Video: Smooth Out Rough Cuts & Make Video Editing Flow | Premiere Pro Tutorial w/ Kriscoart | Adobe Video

what's up? Welcome to Adobe's Learn from the Pro series. My name is Kris Truini for Kriscoart, which is a production company here in LA,
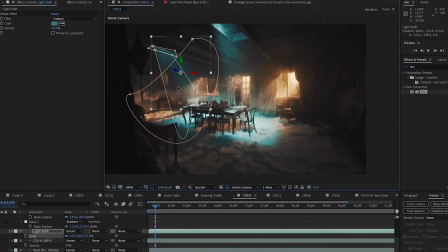[0:17]
as well as a filmmaking YouTube channel where I share my process and some of the techniques and breakdowns that I'm excited about. And this is actually our final video together, guys. So I hope you've enjoyed the past videos.
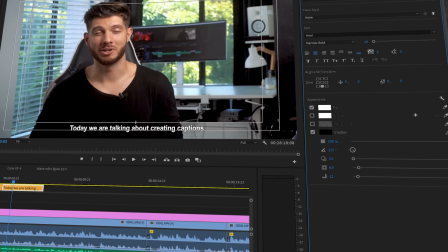[0:29]
If you haven't seen them, definitely make sure to check them out. But in this video, we are looking at more of editing theory and the translation into the tools and the techniques in Premiere Pro,
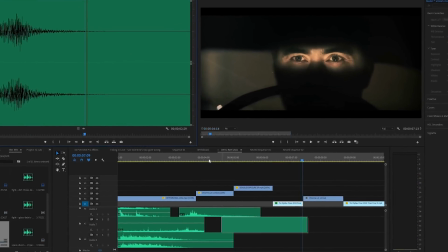[0:40]
but mainly we're looking at how to make things flow, how to give a sense of direction to your edit. And the ways that we're gonna do that is by manipulating time, space, and even the composition of your frame and post. And so that is very exciting and very simple, but very powerful stuff. And so not gonna ramble anymore. Let's jump into Premiere and let's see how we can do that.
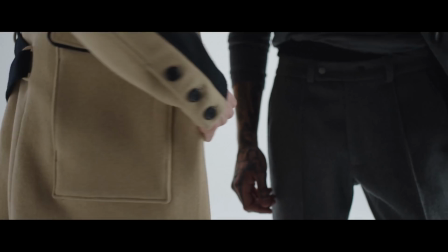[1:03]
First of all, the flow of something is very subjective.
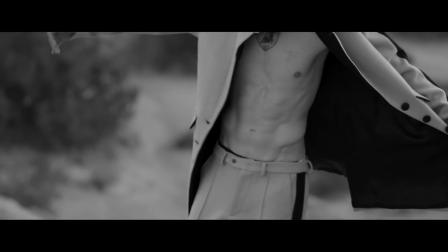[1:07]
And it is subjective in nature of how it's perceived, but also it is subjective to the project.
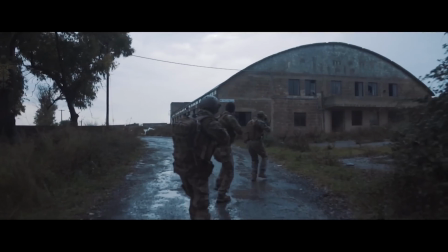[1:13]
Sometimes you might not even want flow at all.
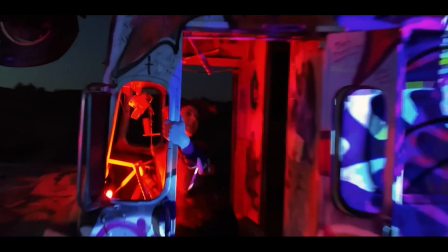[1:15]
If you want to experience the chaotic nature of a certain scene or of a certain emotional state of a character, that can change things drastically.
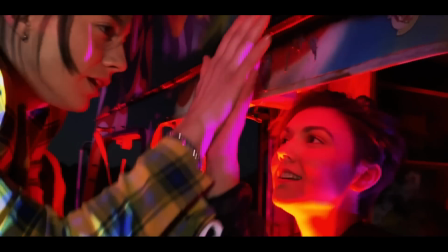[1:23]
So you get what I mean by that. But ideally, how do we make something flow? How do we make something smooth? Because in most edits, you want to make it enjoyable to watch, and that should be the goal.
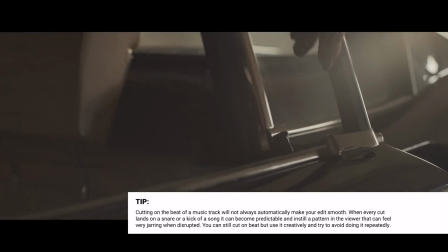[1:33]
So I'm going to break down a few key things, key ideas, and also their technical translation into Premiere of how we can achieve that.
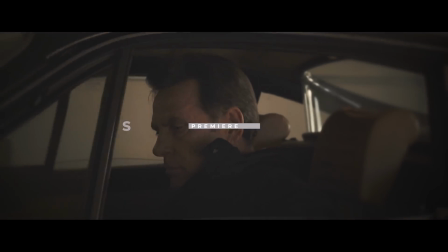[1:41]
So right off the top, the first thing is screen direction.
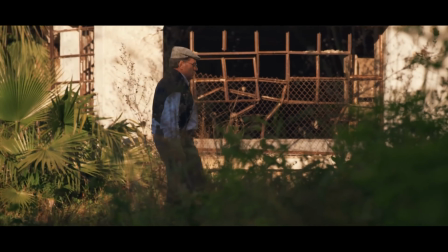[1:44]
This is a very basic editing principle, which is that, for example, if we have a character wandering in an environment and they're exploring,
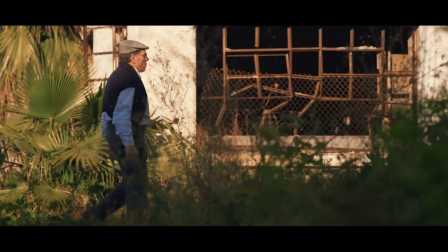[1:52]
we want to make sure that we are progressing in that exploration with them and we're not confused about where they're wandering back and forth.
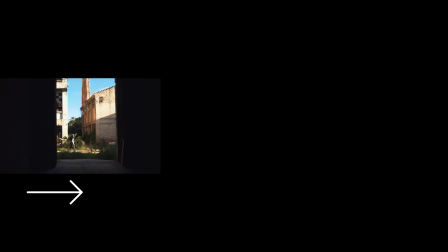[1:59]
We want to give a sense of direction in the space, and the easiest way to do that is with the direction of camera in relation to the character.
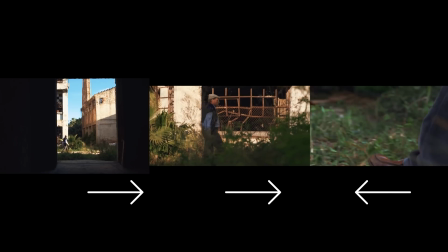[2:07]
So if that character is walking from screen left to right,
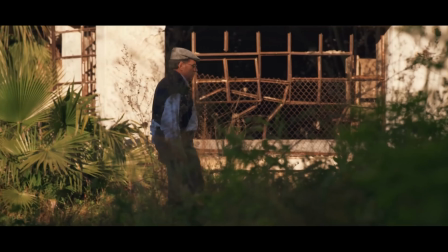[2:10]
you want to make that consistent throughout your edit to avoid any confusion or any sudden change of direction that is unmotivated.
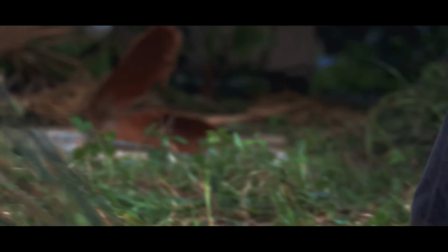[2:18]
And so that's the theory part, but maybe not everything worked out the way that we thought.
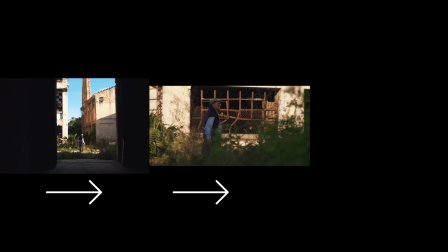[2:22]
Maybe we grabbed a shot or an insert that maybe was facing the wrong way, or we had some continuity issues on set.
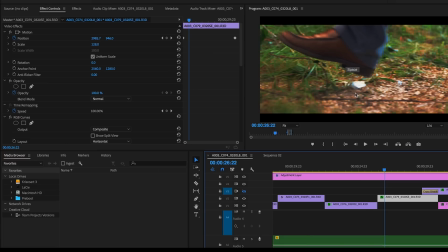[2:28]
Well, a very simple way to fix this is by going under the effects panel and typing in flip.
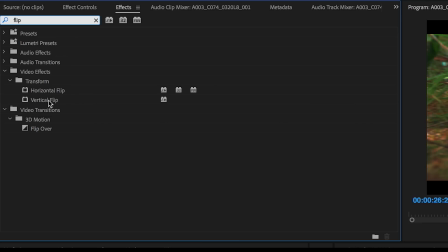[2:35]
And you can flip your clip both horizontally and vertically.
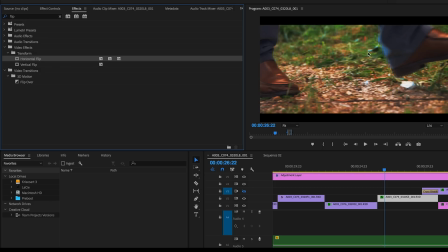[2:38]
In this case, we want to flip it horizontally, and that gives us that continued sense of motion in that same direction. So of course, this is a very specific use of it, but just knowing how to flip things in your edit sometimes can be a lifesaver.
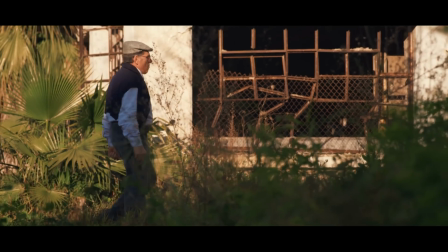[2:53]
But of course, when you do this, make sure you are being aware of everything that's in your scene.
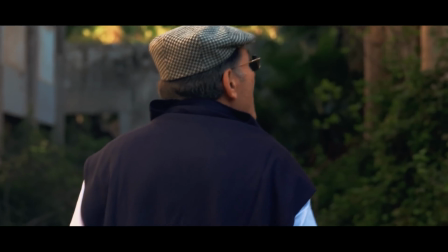[2:57]
And that's why sometimes this works best for just close-ups,
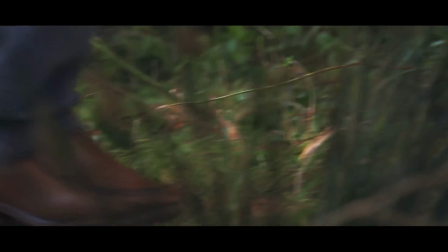[3:00]
not so much wide shots where maybe you might have some issues with eyeline and elements being flipped that aren't supposed to be flipped,
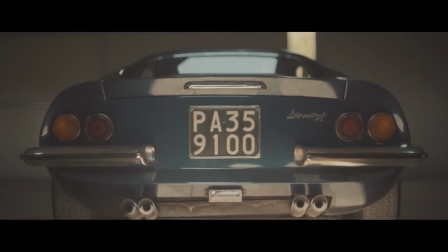[3:07]
like maybe wording on a poster or whatever the case may be. So definitely use that wisely.
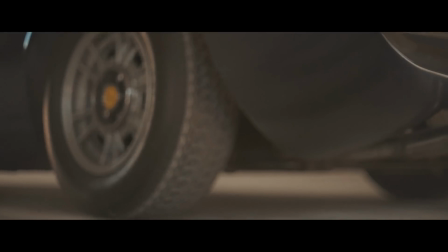[3:13]
But sometimes neither of those things are the problem. Sometimes it's just the framing and just simply how something was shot.
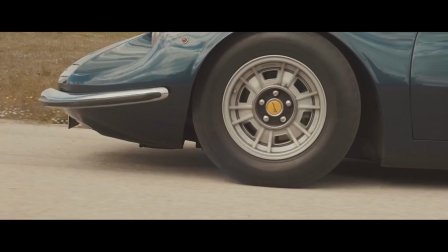[3:19]
Maybe it's a little bit too wide and revealing too much information and you want to punch in just a little bit.
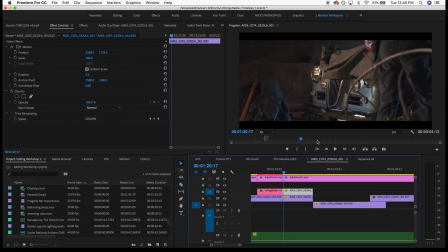[3:24]
Okay, so as a first step, let's just start really simple and just move a shot to fit better a little bit what we're trying to do with it. Right now we have this reveal part of the car, and this shot works. There's nothing really wrong with it, but I just don't like how we're seeing this garbage bag over here next to this, really nice moment.
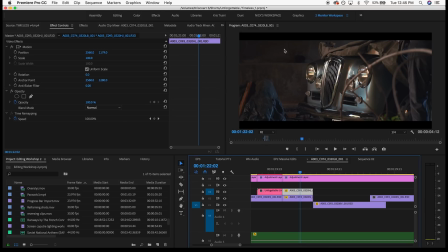[3:41]
We're just losing a little bit of our interest. There's a lot more going on to our shot, and I would benefit a lot more from being closer and seeing more of the details in the grill and just really appreciating this more without having our eyes kind of wander around and whatever's in the background,
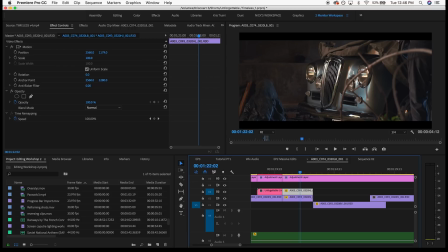[3:58]
whatever's catching this light. I just really want to focus the attention more over here. This can be the same for many other things. It doesn't have to be a car. Whatever the case may be, just know that you have the option to move things around a little bit. Now, before jumping into scaling this up or anything, I just want to show you the difference, a little bit of what I mean in terms of the emotional value that this scene could have.
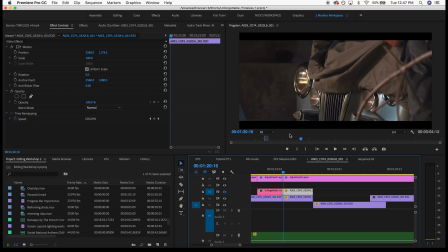[4:18]
So I have a duplicate copy of it right underneath. I'm going to turn this off. And you can see that this is the ideal framing that I want to get. Very different feel. We're much more closed in. We're seeing a lot more detail. We're almost more engaged into seeing what more is going to be revealed by this pulling back of this cloth.
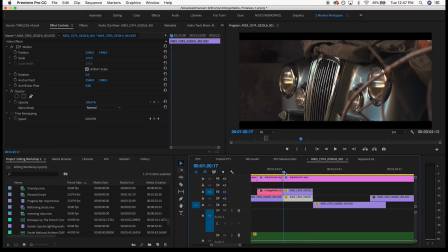[4:36]
We're not being distracted by anything in the background. This just feels a lot more right to me. And again, it's not anything crazy. We just, let me just show you real quick with the previous clip. All we have to do is just scale it up.
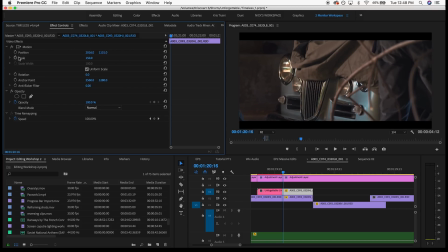[4:50]
I'm sure you've done this many other times in Premiere and just, reposition it to where you think will be good. I have the huge advantage of dealing with footage that's shot on a red, so I have a little bit more room to play with in terms of resolution. So just keep that in mind, because I'm going to punch in quite a bit.
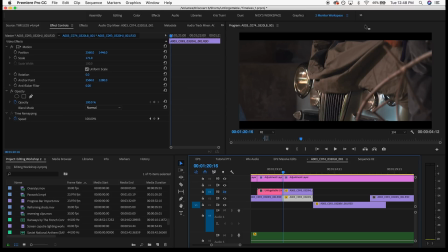[5:07]
And because of that, I'm able to scale up to 150, or in the original example, 171. That's quite a bit to be scaling up, but we shot this, I believe, in like 6K or something like that, so there's plenty of room to spare.
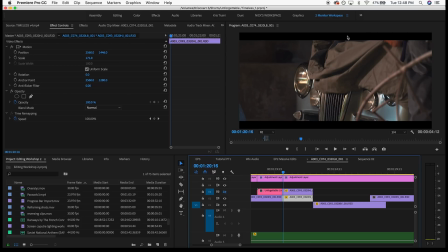[5:21]
If you're shooting in 4K, you can get away with, you know, maybe 150 or a little bit more if you're exporting to a 1080 final comp. But if you're working with 1080 footage exporting in 1080 or 4K footage exporting in 4K,
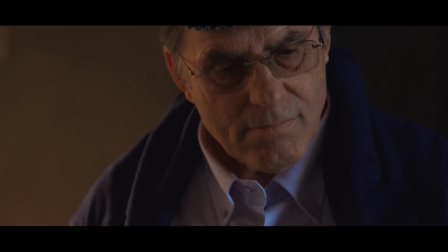[5:33]
a good rule of thumb is to not really go over maybe 130% of whatever clip you're dealing with.
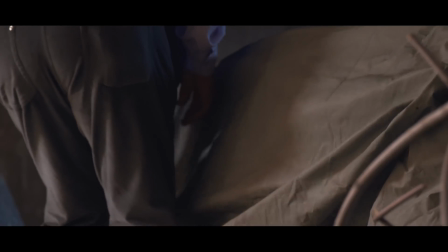[5:39]
And that is just to make sure that whoever's watching doesn't notice a big resolution jump, since you're essentially just cropping in.
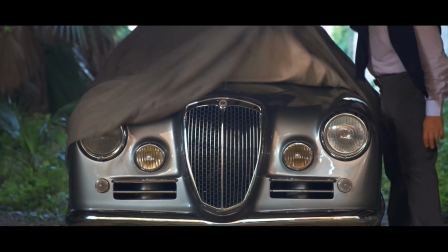[5:46]
It might not look too bad on a small preview window in Premiere, but if you play it on a full screen and you punched in a little bit too much, people might notice that.
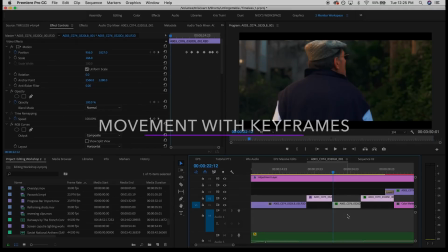[5:55]
So you've seen some clips from this short, Timeless, that I've shot in Italy with Gavin,
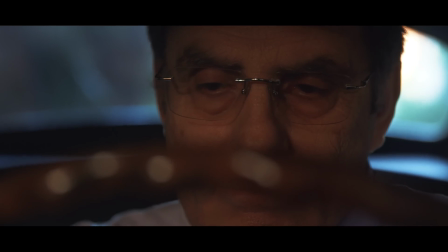[5:59]
and I wanted to dive into the project just to show you a quick few examples of how keyframe animations can help you in a great number of ways.
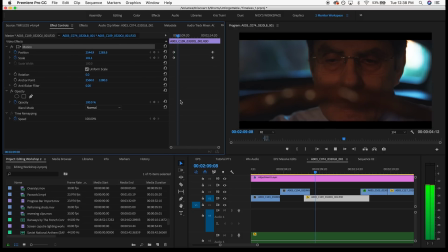[6:07]
So this shot is right before the emotional peak of this story, so it's really important for us to get closer with how the character was feeling. And we're doing this in a very literal way by moving in closer with our framing.
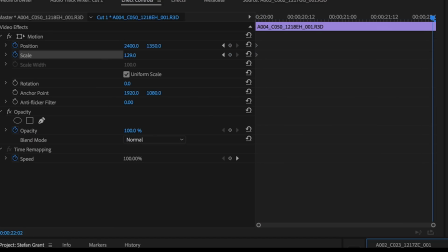[6:17]
So you can see how just animating the scale property and the position property of this clip, and just by moving in slowly, it can really add a lot more power to this shot.
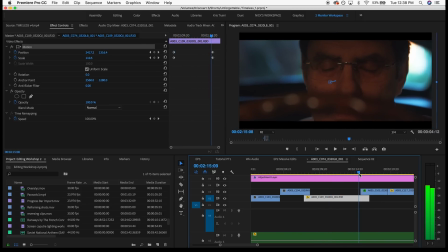[6:25]
Instead of it being just static and just us looking at our frontal view of our subject,
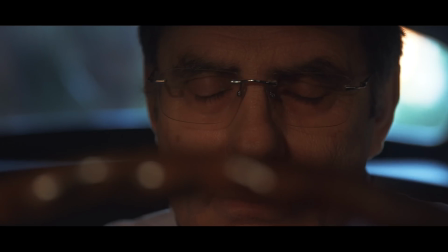[6:31]
instead this way we're moving in closer and you can really highlight the emotional quality of this shot. Okay, and that wraps up our final video together. I'm a little sad, not gonna lie. I hope you enjoyed this one. It was a lot of fun to make it. I know this was a little bit more theory, but I think it's super important to not just know the techniques of what to do in Premiere Pro, but also know the why and the motivation behind those techniques. If you found this useful, share it with a friend, give it a like, and make sure to subscribe to Adobe's channel, since there's gonna be a lot more tips coming up.
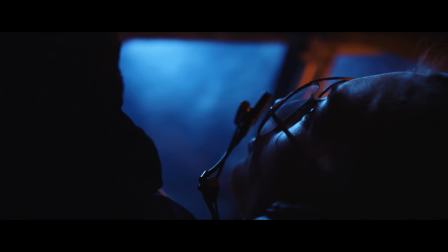[7:01]
And if you want to dig deeper into filmmaking overall, maybe check out my channel as well over at Kriscoart,
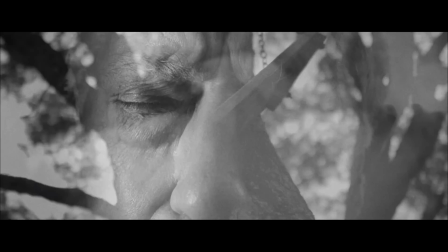[7:07]
since we cover a whole wide range of not just editing, but visual effects, lighting,
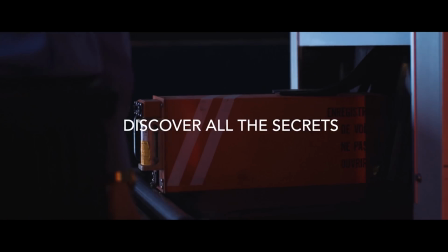[7:12]
filmmaking overall. And so we'd love to have you join the community there as well. So with that being said, thank you so much for watching. My name is Kris Truini, and I'll see you next time.